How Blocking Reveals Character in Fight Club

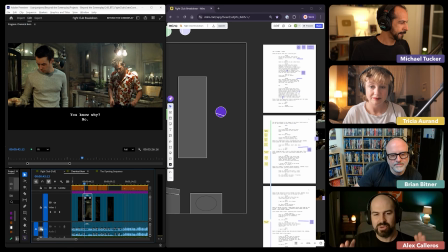And that kind of signals to me we're settling in for like the meat of the scene now.
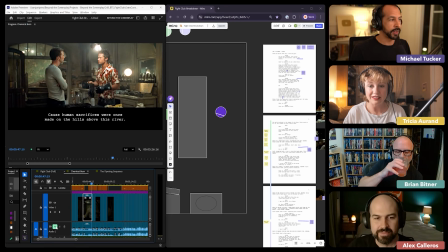That was like an intro, and now it's really starting. Yeah, it's almost sitting down, and you get these low angles on the characters.
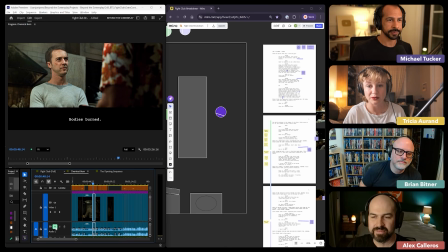Again, like we're the third person in the room, but we've like sat down to watch this now.
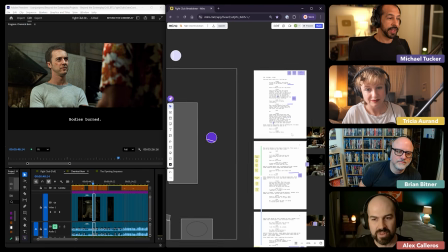Yeah. Yeah. And you're right, Alex.
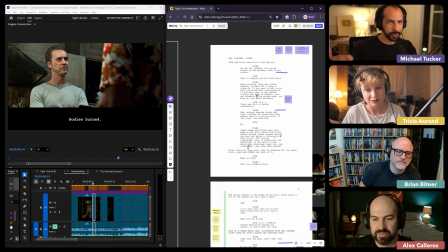It is basically, this is all sort of set up for the scene that's kind of about to start here. Or I guess the second person in the room, sorry. But
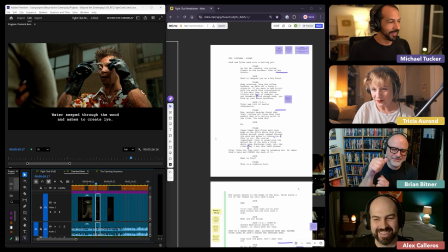so yeah. By the way, I had checked close-ups when he's pulling the stuff out of the fridge.
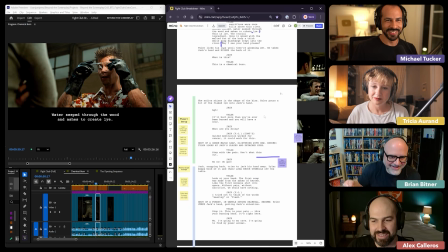I was like, does Tyler already have the chemical burn or not? But like, it's too hard to see.
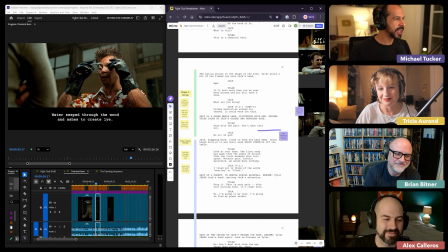Can't quite see. Okay, so we stand.
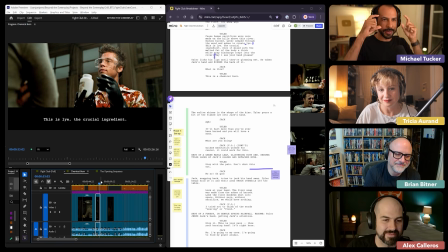We see Brad Pitt getting ready for things. We're seeing him put his glasses on, put his rubber gloves on.
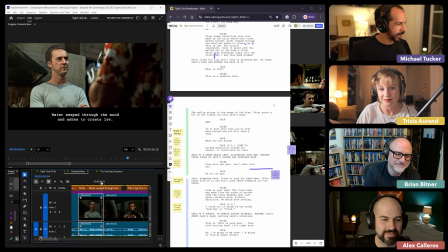This is a acting thing, but he's punctuating some of his lines, even with the timing of like putting his glasses on, that I think is really cool.
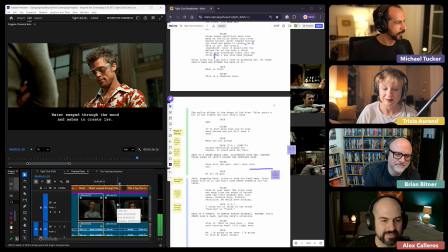Seep through the wood and ashes to create lye. This is lye, the crucial ingredient.
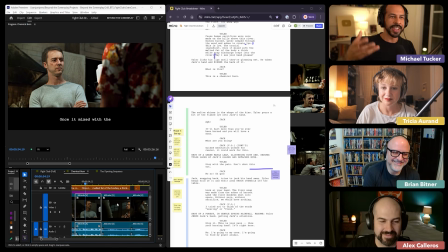Like, to create lye, pop. This is lye. Da-da-da. Like, he's doing all these actions that's drawing attention to each of these words, which is really cool. I feel like you're dissecting these things that I've felt but never intellectually pulled apart. And there's
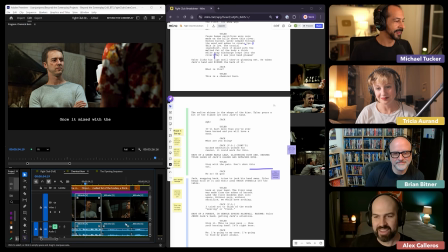part of Tyler's cool, I think, is this rhythmic way he talks and the way 100%.
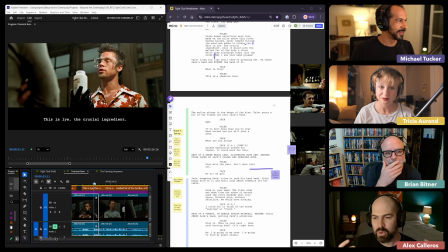He kind of he's so confident in his motions. They're punctuating every line he's saying. Yeah, and I think the addition of these props is going to come back later because he's going to be like strategically throwing them off.
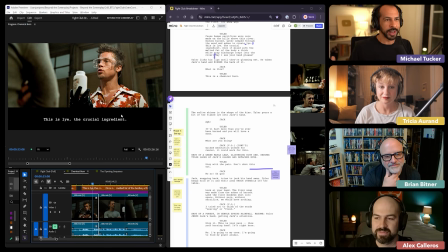And so giving your actors like business to play with and have that, give them things to use to punctuate their performances, I think is really smart. And Brad Pitt does a great job of that in here. So we're here.
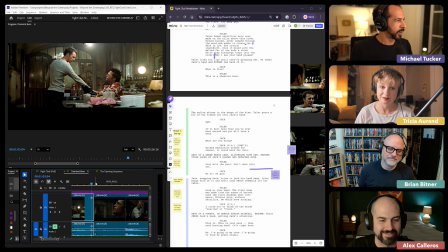He sits down.
Can I have your hand? Sure.
And then we go into this really tight close-up, the first tight close-up that we've gotten for this kiss.
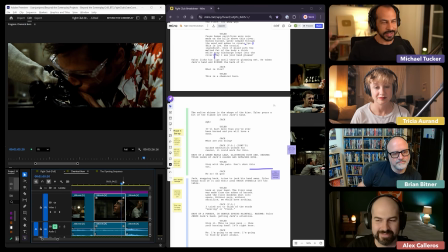And so obviously tight close-ups when things have been wider signal this is important.
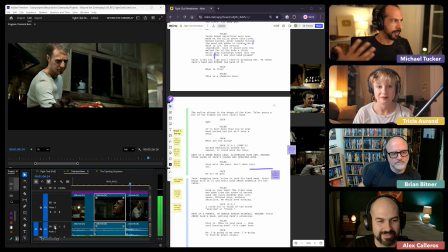It's kind of a strange beat.
What is this?
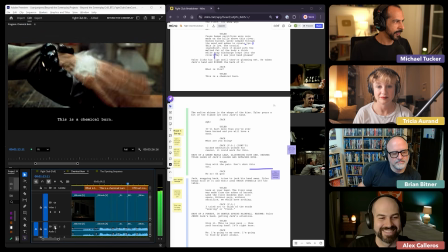This is a chemical burn.
And then we launch into the chemical burn.
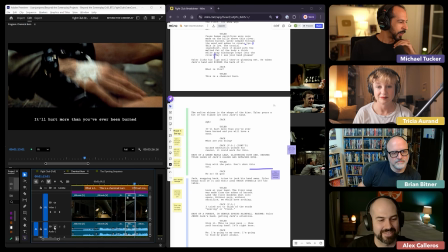And so this scene,
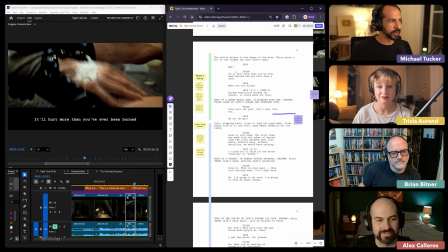script-wise, is kind of broken up into 4 phases, as I identified. So we're going to have this first kind of setup part where we understand what is the scene about.
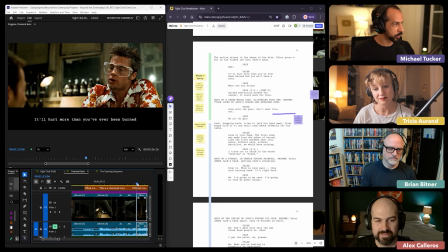The scene is about Tyler is trying to burn Edward Norton, make a point. Edward Norton is like, I don't want to be here, get me out. And Tyler's not going to let him get out.
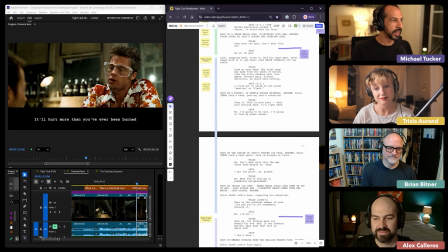And so phase 1 is going to be setting that up. Phase 2 is going to be about Edward Norton trying to escape from the pain psychologically.
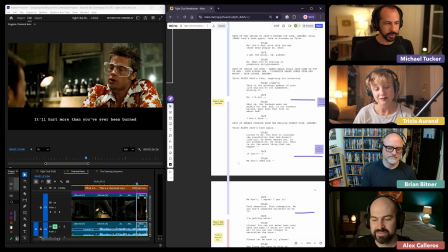Phase 3 is then going to be Tyler launching into like, no, this is my message. I'm preaching to you now. This is the point of it.
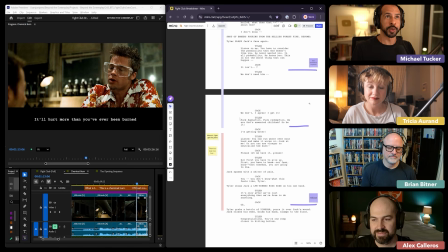And then it's all going to climax with, Tyler getting to the point and Edward Norton finally realizing it.
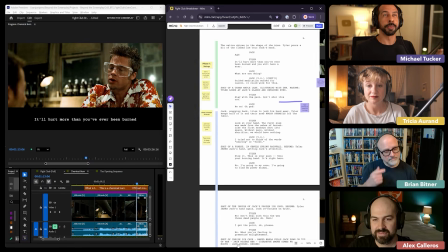And these phases in the script are also matched by like blocking changes in the scene as we move.
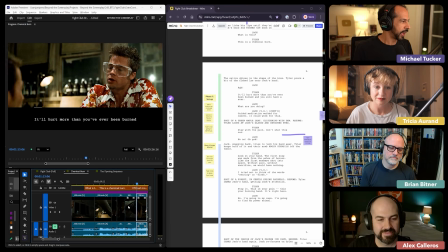So here in phase 1, we have just the setup of like, what are you doing?
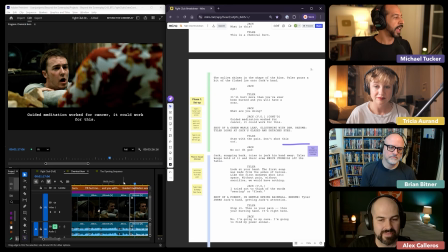I'm giving you a scar. It's going to hurt like never before.
And we see the first tactic that Jack is going to take, which is, I'm going to try to do meditation to escape from this pain.
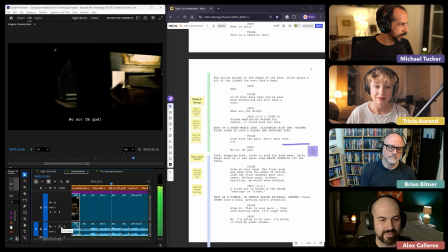Yes. Stay with the pain. Don't shut this out. No! God! Look at your hand.
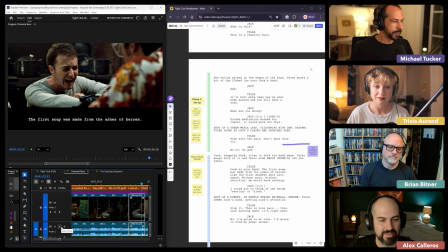Okay.